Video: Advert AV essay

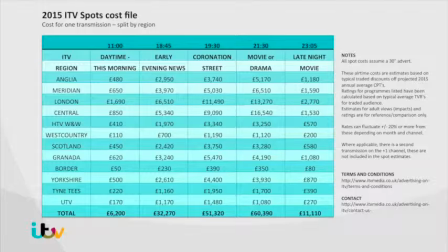For example, if you wanted to show an advert in London region at the same time as a movie or drama, that would cost you £13,270, and this is for a 30-second advert.
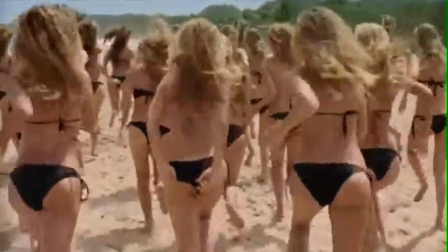Audience measurement panels show how many people are in an audience.
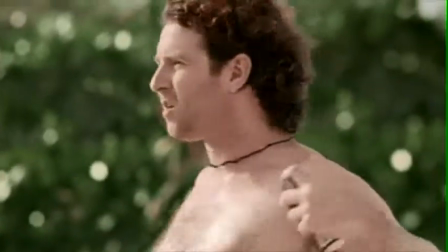This is good for advertisers because they can get a feel on how many people will be watching or listening to their advert.
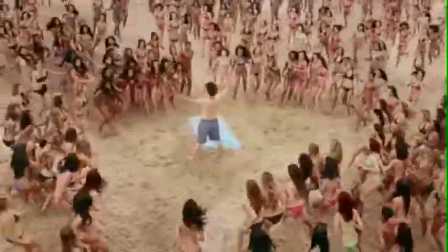An example of this would be the Radio 4 audience panel.
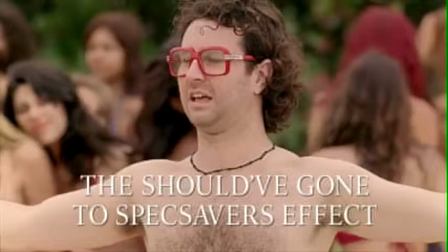Ratings are good because they can judge how many people watch or listen to a particular show and what sort of people they are.
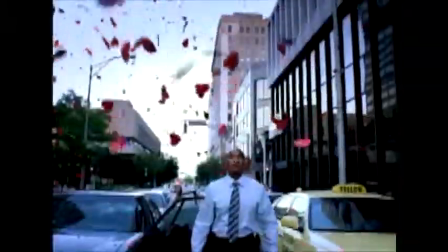So they can put an advert out that will be going to the right audience.
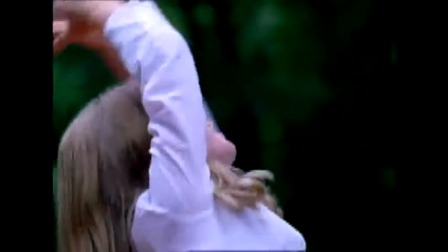For example, because of Barb, you could see that X Factor has the lowest number of viewers with only 5.4 million.
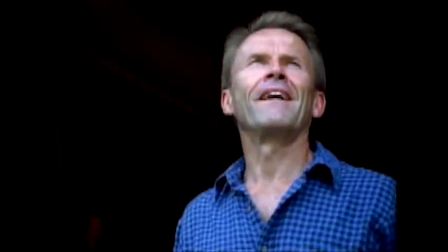Face-to-face interviews are good because they can get an opinion directly from people.
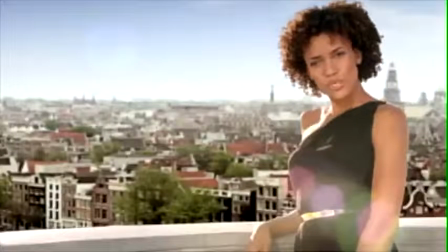This means that they can get feedback straight from their target audience. An example of this would be the DJS research, because they use face-to-face for most of their market research.
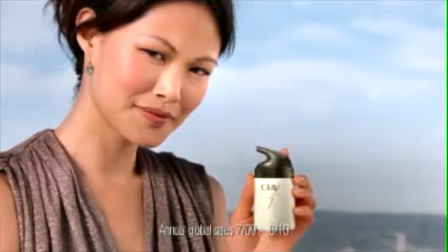Focus groups are good because they give feedback on a product or advert,
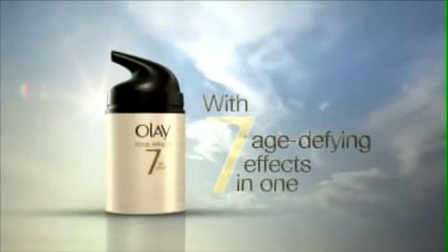and this way they can test if the advert will be a success or not.
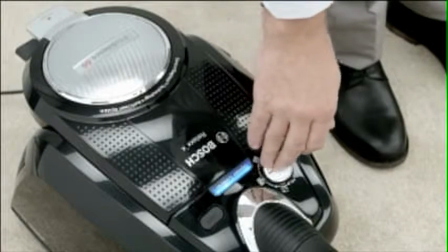An example of this focus group would be the focus group for Coca-Cola Zero.
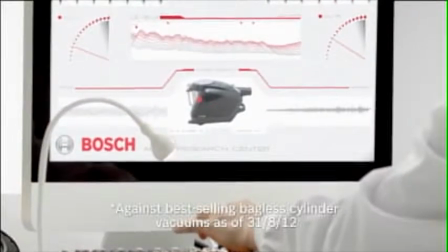They gave their opinions on the product and if they would buy it.
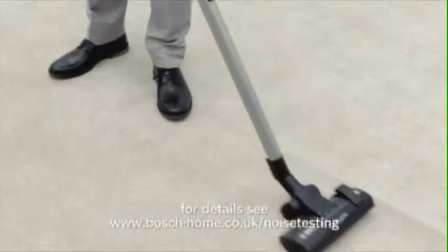Questionnaires are good because they give a lot of people's opinions very quickly.
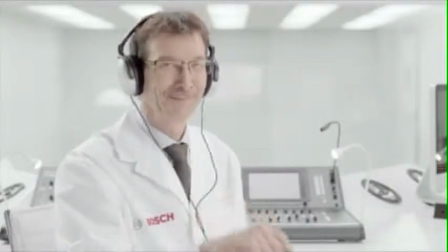They sort through them just as quick as an example
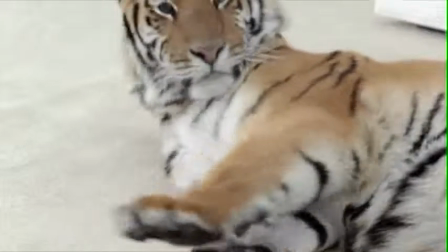of questionnaires would be the BBC questionnaire, where you go and give an opinion on a show and how the BBC operates.
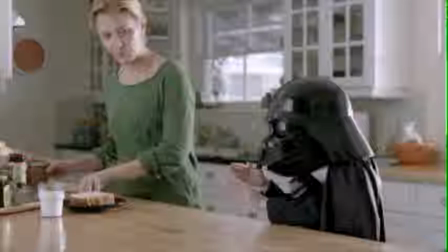Program profiles are a profile of what the program is and what it's about.
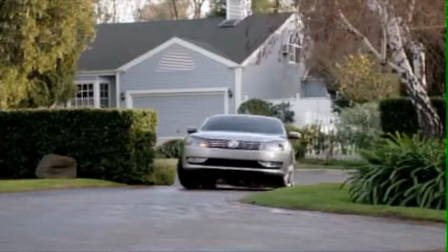So this would be stuff like clips and episodes on where the episode will be aired.
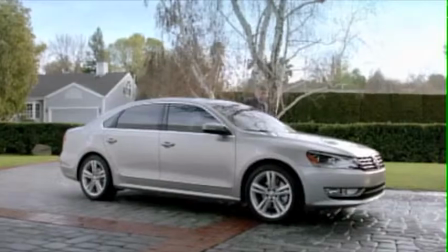For example, this profile for Gardener's World.
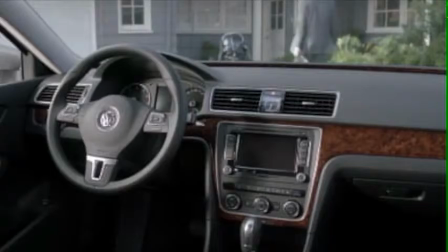This is good for advertising because you can see what the program is about and get a feel for the type of people watching these shows,
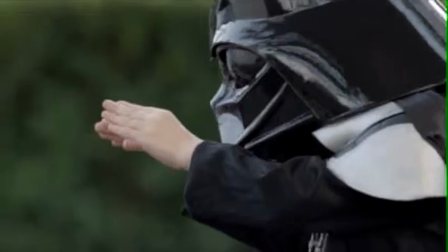so you know if that's when you want to be showing your advert.
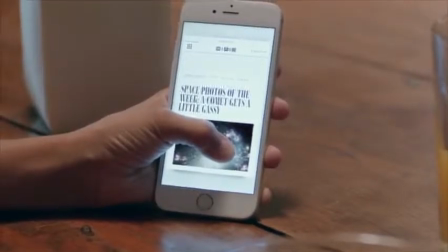Television research agencies, these are good because they tell you how many people watched a program and how long for.
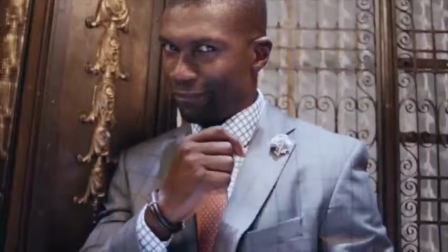This is easy to access and read. An example of this would be Bar, which tell you how many people watched certain shows on certain channels.
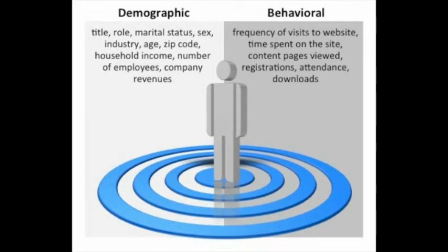Adverts are most effective when they are aimed directly at their target audience, and the best way to know your target audience and who they are is demographics and psychographics. An advert that has been aimed at their demographic and psychographic is the Ribena advert.
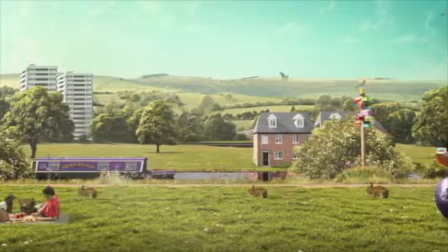Demographic is a few things: standard occupation classification, which is what job they have and what do they do.
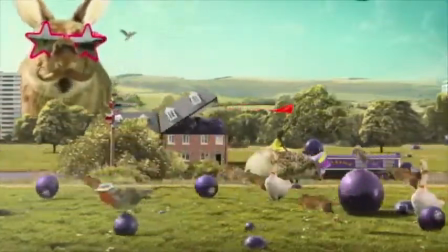Now for the Ribena advert, this is aimed at kids who are in school. Geodemographic is where they live, and like country and county, that sort of thing.
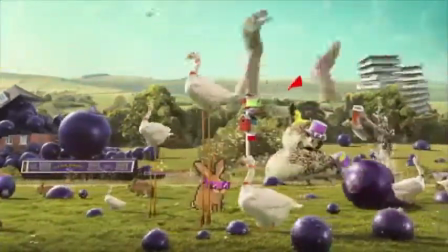Now this advert is usually aimed at kids, which things that can be recognised no matter where you are and live.
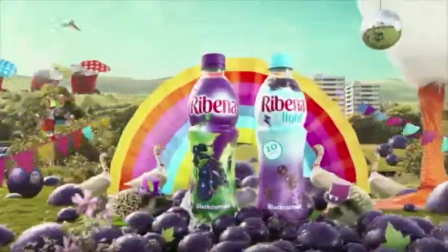Also age. This is obvious for this advert.
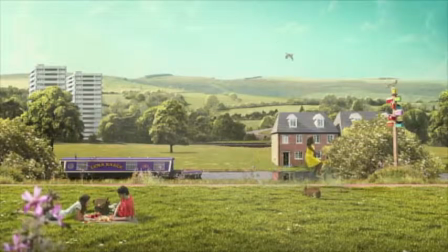I would say is aimed at 6 to 11-year-olds because of its style and weirdness, which would put off older people like 12 plus.
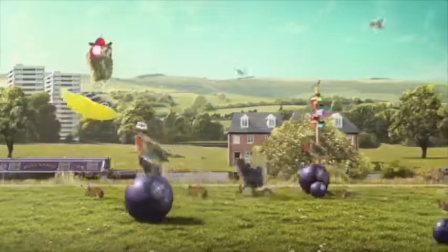And the last is gender. Again, obvious for this advert.
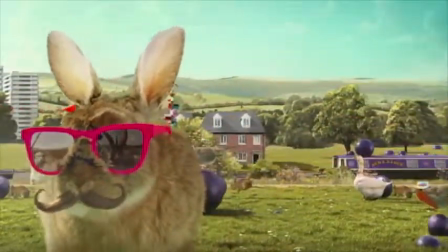I feel it's not really aimed at a particular gender, choosing the colours like purple, which are rich and appeal to both genders.
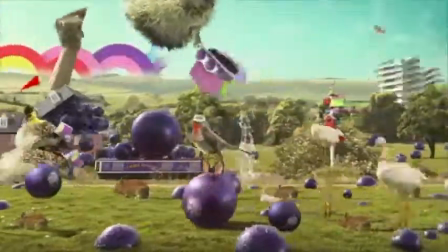Psychographics is a bit more complicated. It's more about who they are and what drives them.
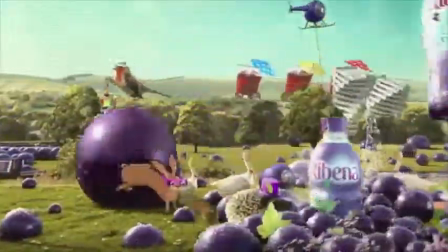So, do they have a family, and are they doing everything to supply for them and keep them alive, or do you aspire for something greater?
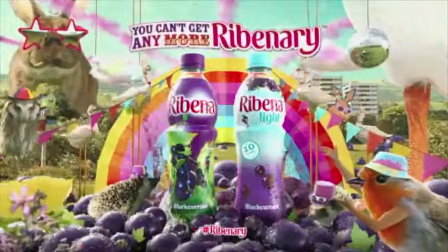And that's their end goal.
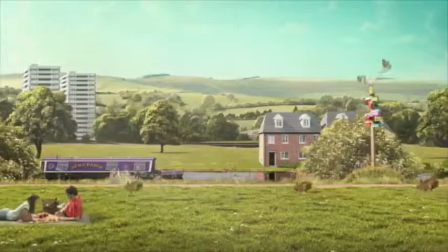And for this advert, it's aimed at children who will just go to school and come home, play video games maybe, play outside, eat tea and go to sleep, then do it again.
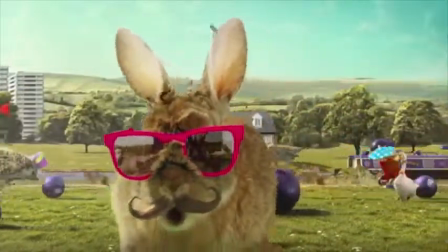And this aims at them perfectly with the toys and animals not meaning anything, just all being a bit random.
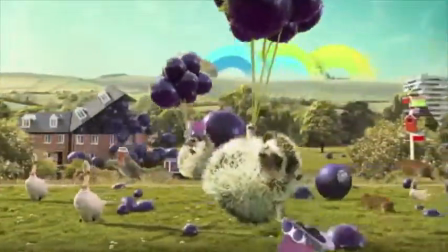This will easily get the attention of kids and implant into their brains and make them want Ribena.